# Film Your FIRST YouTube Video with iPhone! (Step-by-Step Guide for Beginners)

The reason it's on the pricier side of the different lights that I've showed you in this video is because it's significantly stronger and the quality that comes out of it, meaning that the whites are actually white, is pretty high.
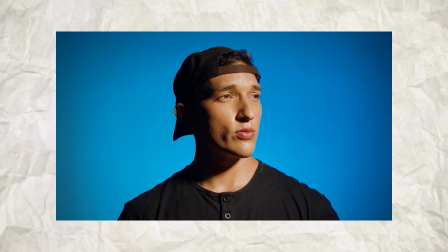[8:30]
I'm not just blasting that light straight at my face, again, because that would create what's called harsh lighting,
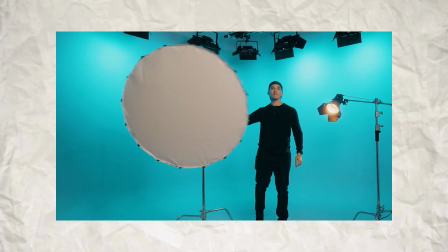[8:36]
but instead I'm using a diffuser called a parabolic softbox. And again, what this does is it softens the shadows around my face and it makes for a more flattering image.
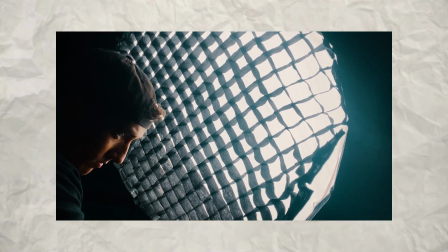[8:47]
I'm also using a grid, and what that does is it directs the light straight at me instead of spilling onto my background.
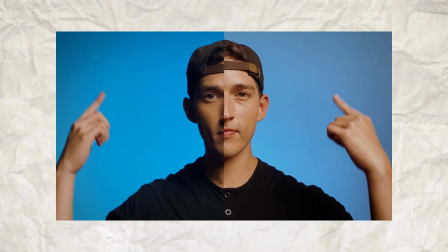[8:54]
This is what it looks like with the grid on, and this is what it looks like with the grid off. As you can see, the colors on the background aren't as strong as they were with the grid on. When it comes to the placement of the light, I prefer this setup. Yeah, really quick, I'm just gonna pause it right there. I don't know if you were able to tell, but that last clip was out of focus. And as I'm going through this edit, I realized the rest of this video is actually out of focus and I'm about halfway through it. So I'm gonna share with you what happened, how to avoid it, and go ahead and re-record the rest of this video.
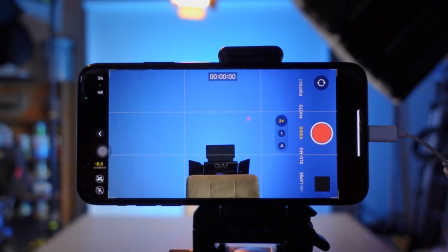[9:25]
When I was halfway done recording this video, I took a break for lunch, and when I came back, I think this is what I did wrong.
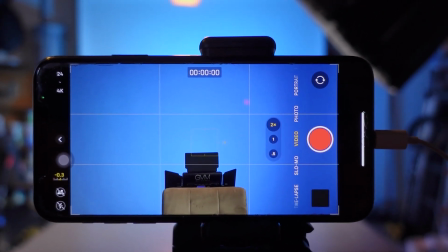[9:31]
Filming with an iPhone allows you to lock the focus. You could access this feature by pressing and holding down on the screen
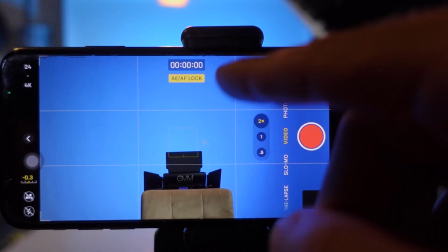[9:39]
Now the focus is going to be locked on the light panel behind me or the screen behind me.
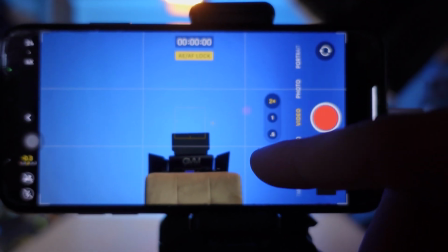[9:44]
I think this is what happened when filming last time and why the camera didn't focus on my face.
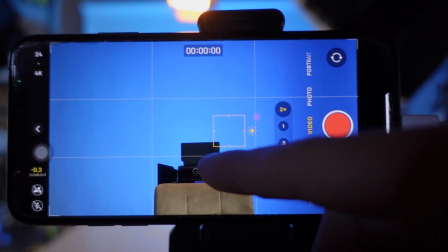[9:49]
But while I have you here, I might as well share this feature more in depth. As I showed you, you could lock your focus on whatever you want to on the screen.
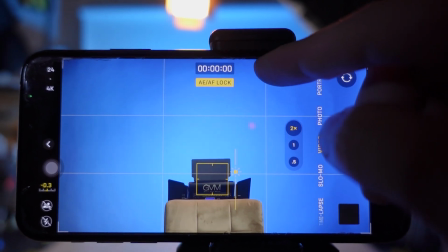[9:57]
You can also access and control the brightness. By dragging your finger up, you can brighten up the screen, or by dragging it down, you could darken the screen.
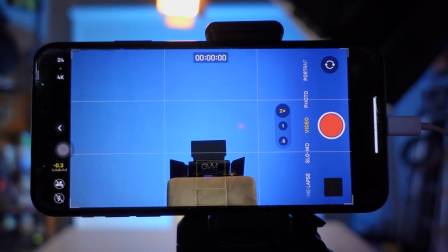[10:05]
Another feature I access frequently while recording is the exposure lock.
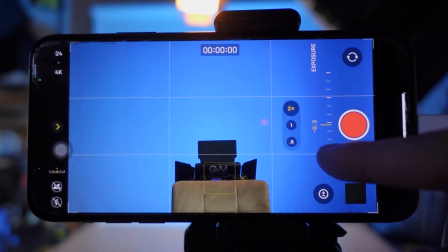[10:10]
To access this feature, you swipe your screen, hit the exposure button, and again, you can either brighten up the image or darken it.
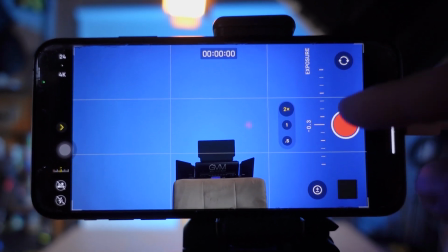[10:19]
I personally like to have it at -0.3, so that way the highlights or the bright parts of the image aren't too bright.
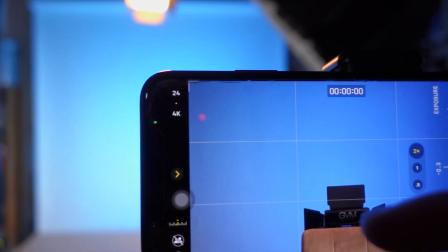[10:26]
We also have quick access to change the resolution and frame rate in the corner of the screen.
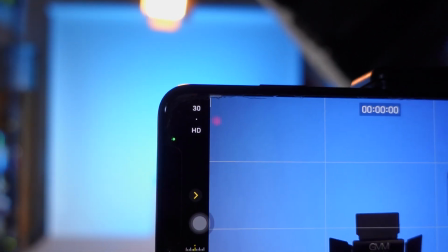[10:32]
We could switch between 4K and 1080 and change our frame rate as well.
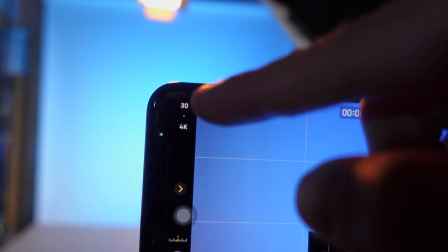[10:36]
For this video, we're gonna change it back to 4K and keep it at 24 frames per second.
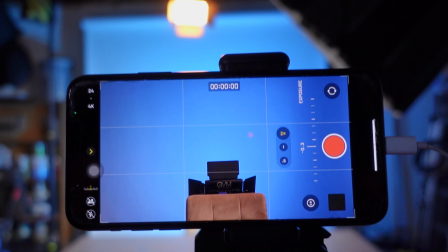[10:42]
Now that the camera's set up how I like it, let's jump back to the video. I think it's worth noting that mistakes like the one that you just saw are bound to happen when recording, whether it's an iPhone or a fancier camera setup. As I was saying, the way I like to position my lighting is 45 degrees to either the left or right. I like to raise it above eye level, angle it down, and that way it can create these nice shadows that I talked about earlier. I think another thing that's worth mentioning is the confidence that comes with having a good looking image. Feeling good about your setup and the way that I feel about this setup right here really helps me to get rid of any self-doubt, and hopefully that confidence comes across as I'm talking to you right now. Now that we have lighting figured out, let's move on to audio. I'll start out by talking about the setup I'm currently using, and it's this microphone right here. This is what's called a lavalier microphone, and a part of why it sounds so good is because it's so close to my voice. You could definitely plug this microphone straight into your iPhone. All you would need is an adapter, but for my setup, I plug it into the Rode Wireless Go. Because the microphone is so close to my voice, it does a good job at eliminating any background noise. Background noise meaning like car traffic, maybe your refrigerator is really loud, or you have your AC going, maybe there's some noisy neighbors. It does a really good job at isolating your voice. One of the reasons I like this microphone is because there's no cords involved. I could get up, move around the scene, and not have to worry about tripping over anything. So this might be a really good option if you are a fitness influencer, moving around the gym, not having to worry about your audio situation.
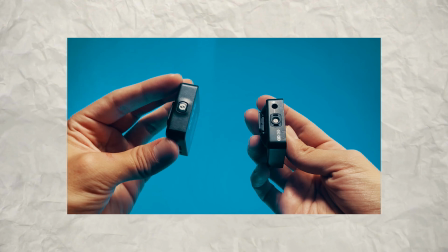[12:14]
With this setup, the microphone is plugged into the transmitter. The transmitter could also be used as a microphone, and the receiver is plugged into my phone.
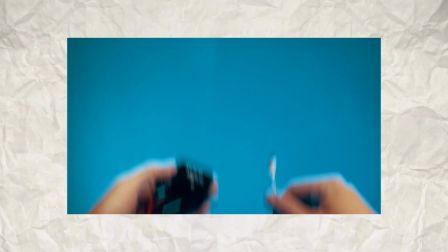[12:22]
It is a bit on the pricier side, but I think the quality speaks for itself.